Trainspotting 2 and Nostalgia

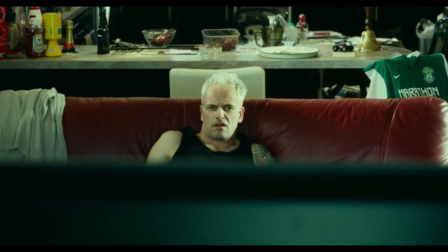(4:07) 2 or 3, fine, I'll take that, I can cope with that. I can think of enough things to do to piss away what remains, but 30, what am I supposed to do with that?
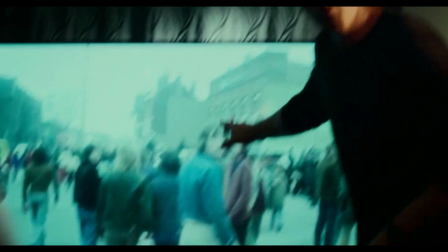(4:15) I'm 46 and I'm fucked!
And so he starts hanging out with Sickboy, working together with him in his plan to turn his pub into a brothel.
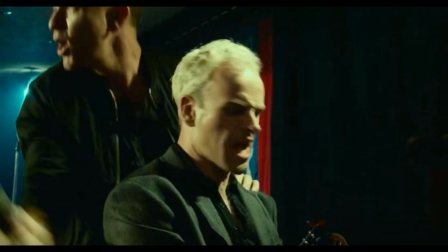(4:23)
In doing this, the two reignite a friendship that has been dead for 20 years, and instantly they're back to remembering everything about how things used to be.
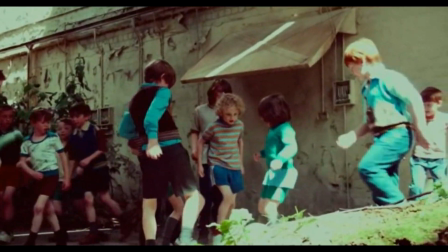(4:30)
And in the immediate at least, it makes them feel happier. We see images of the characters' childhood scattered throughout the film at various low moments.
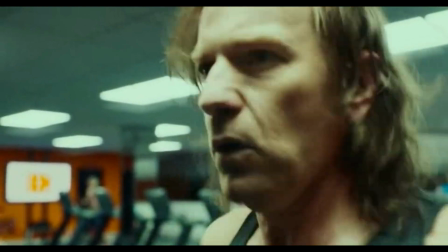(4:37)
First, when Renton has his heart attack, we see them playing football. a moment of physical weakness when he is ultimately alone, mirrored with a moment of childhood health when all his friends were around.
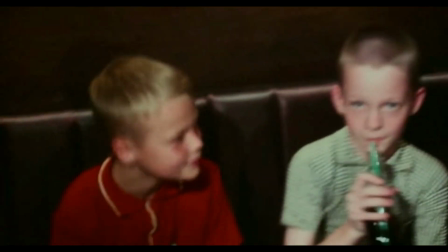(4:46)
Then, following on from Sick Boy and Renton's fight in the pub, we see them as kids at a party, adult anger reflected into childhood happiness.
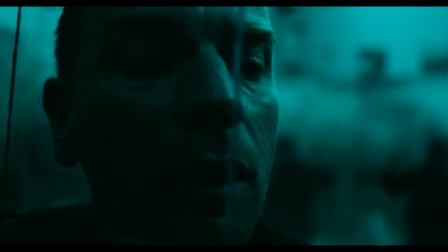(4:52)
Then, in the climax, when Renton is locked in the literal room of self-reflection,
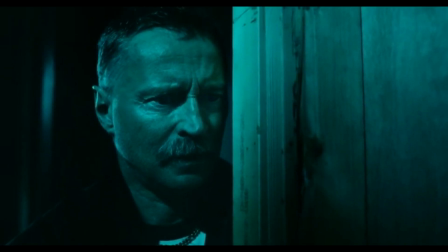(4:56)
with Begbie after him on the outside, he tries to distract him with the story of how they first met in primary school.
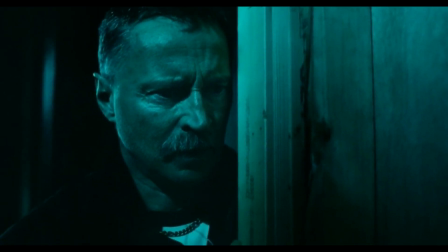(5:03) Mind that, Franco? You were older. You'd been kept back. I mind that well enough.
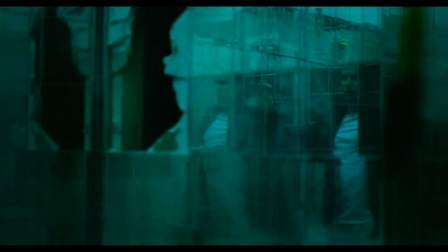(5:10)
In the most terrifying moment possible, he uses nostalgia, their shared childhood memories, to try and save his skin.
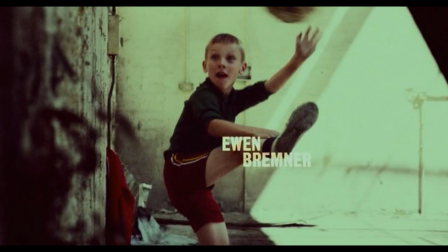(5:16)
This is something that we as humans tend to do. It's pretty common for nostalgia to tie into our more depressed moments in life.
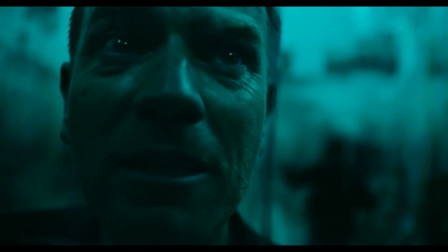(5:22)
For as long as we've had the term nostalgia, it has been correlated with being depressed. Nostalgia comes from the Greek words for home and ache. Literally, it means a longing for home. It was originally diagnosed in Swiss soldiers in the 1700s who were missing their home while at war. As time went on, psychologists started to also associate this with the feeling of looking back on our childhoods. It was only as recently as 1999 that nostalgia was officially no longer classed as a medical disorder. That's right, as recently as 20 years ago, if looking back on your childhood memories gave you the warm tinglies, then you officially had a mental disorder. So, for as long as it has existed, nostalgia has been correlated with depression. Not always, but often.
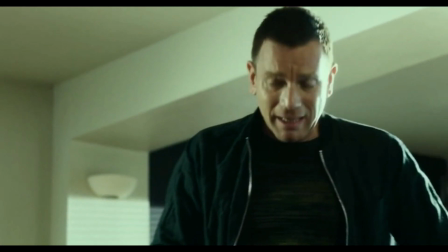(6:12)
So, when Renton hits this low point where he has no idea what to do with his future, he retreats into his past.
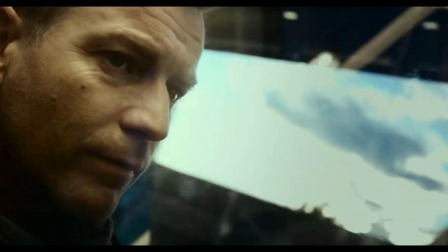(6:17)
But then he hits that bittersweet thing where you go back, and even though things are the same, they aren't the same.
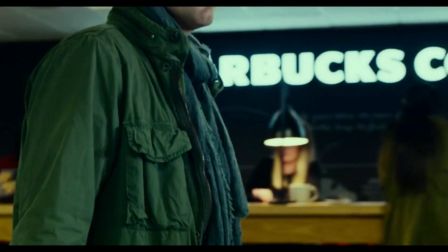(6:23)
While he's been gone, Edinburgh has gone through a lot of urban development. There's far more corporations around, and the city has become more multicultural.
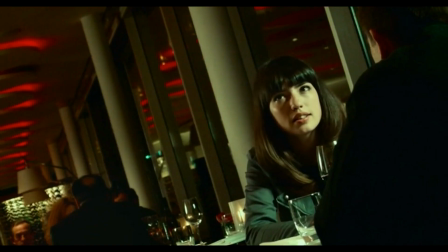(6:31)
He's greeted at the airport by a woman from Slovenia, and a major character in the plot is Veronica, who comes from Bulgaria.
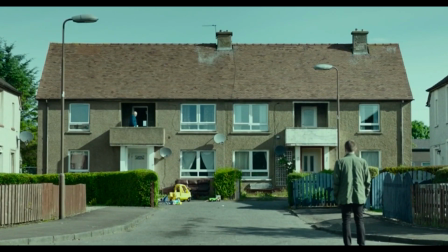(6:35)
It's the same, but not the same. When he goes back to his childhood home, he learns that his mother has passed away, which leads to this magnificent shot,
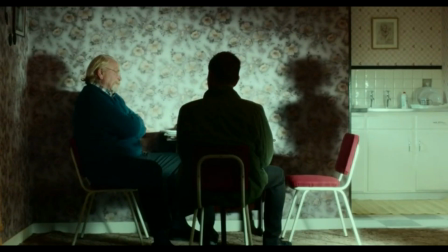(6:43)
mirroring a visual from the original, to clearly display the loss of something he looks back on and remembers.
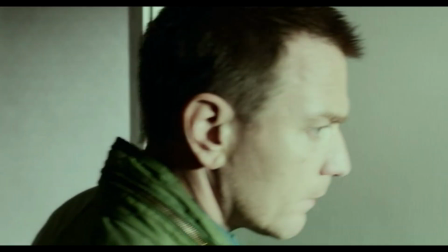(6:48)
Heightening this feeling is the cinematography when he goes into his bedroom.
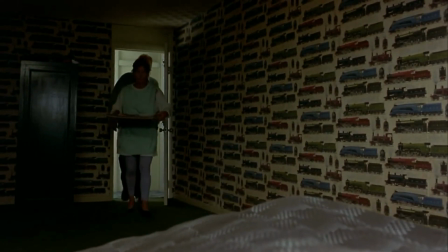(6:52)
You ever get that feeling when you see something that seemed so huge when you were a kid, and you go back and you realise that it's actually not?
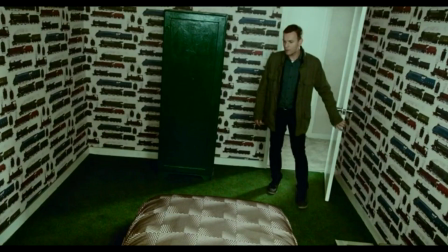(6:59)
Everything feels smaller. Everything in this bedroom scene is framed very much to make it look small.
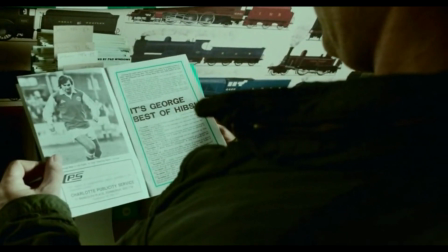(7:05)
It evokes exactly that feeling without ever needing a character to say it out loud.
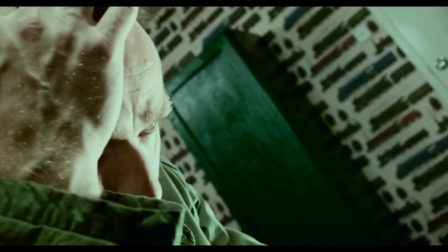(7:09)
One nice little touch they have to elevate this idea is the way they reuse certain songs from the first film's legendary soundtrack.
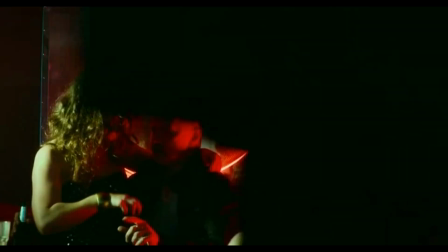(7:15)
But they didn't just use the same song, they used remixes. The same, but not the same.
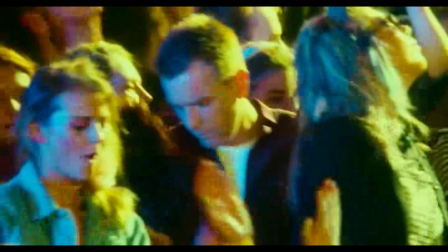(7:21)
What we remember, but subtly different.
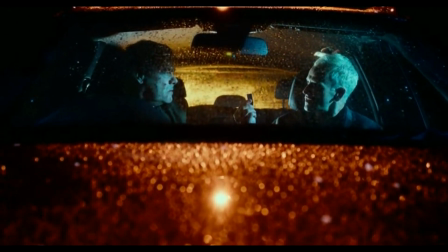(7:28)
When we meet Sick Boy in this film, he's doing what he always does, trying to rip people off for his own benefit,
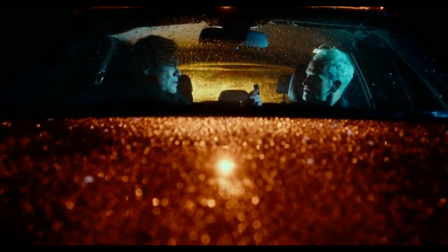(7:33)
exploiting the people around him in degrading fashion that I can't show in this video because censoring nudity is hard work.
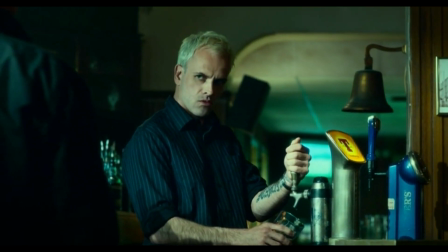(7:39)
From there we see him running his pub, which is miserable and empty and barely makes any money.
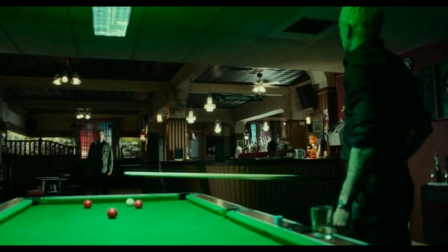(7:44)
He's fallen so far from the heights he thinks he should have hit that he can't understand it. You see, he peaked pretty young and has fallen into a mediocre existence as a result.
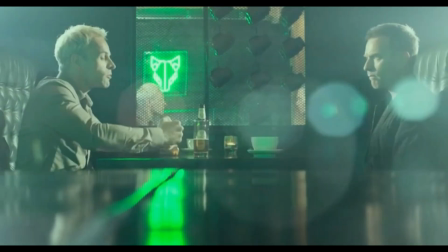(7:53)
So how does he use his memories? To try and exploit someone. He plays on Renton's nostalgia kick to try and get him onto his side so he can make money out of it.
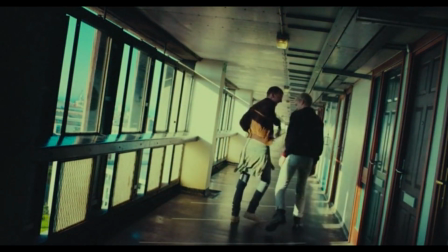(8:01)
Interestingly, the memory that he tries to use to instill this feeling in him and Renton is the first time they scored heroin.
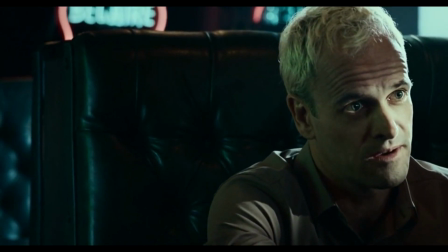(8:06)
Because Trainspotting. So, is Sick Boy representative of film studios here?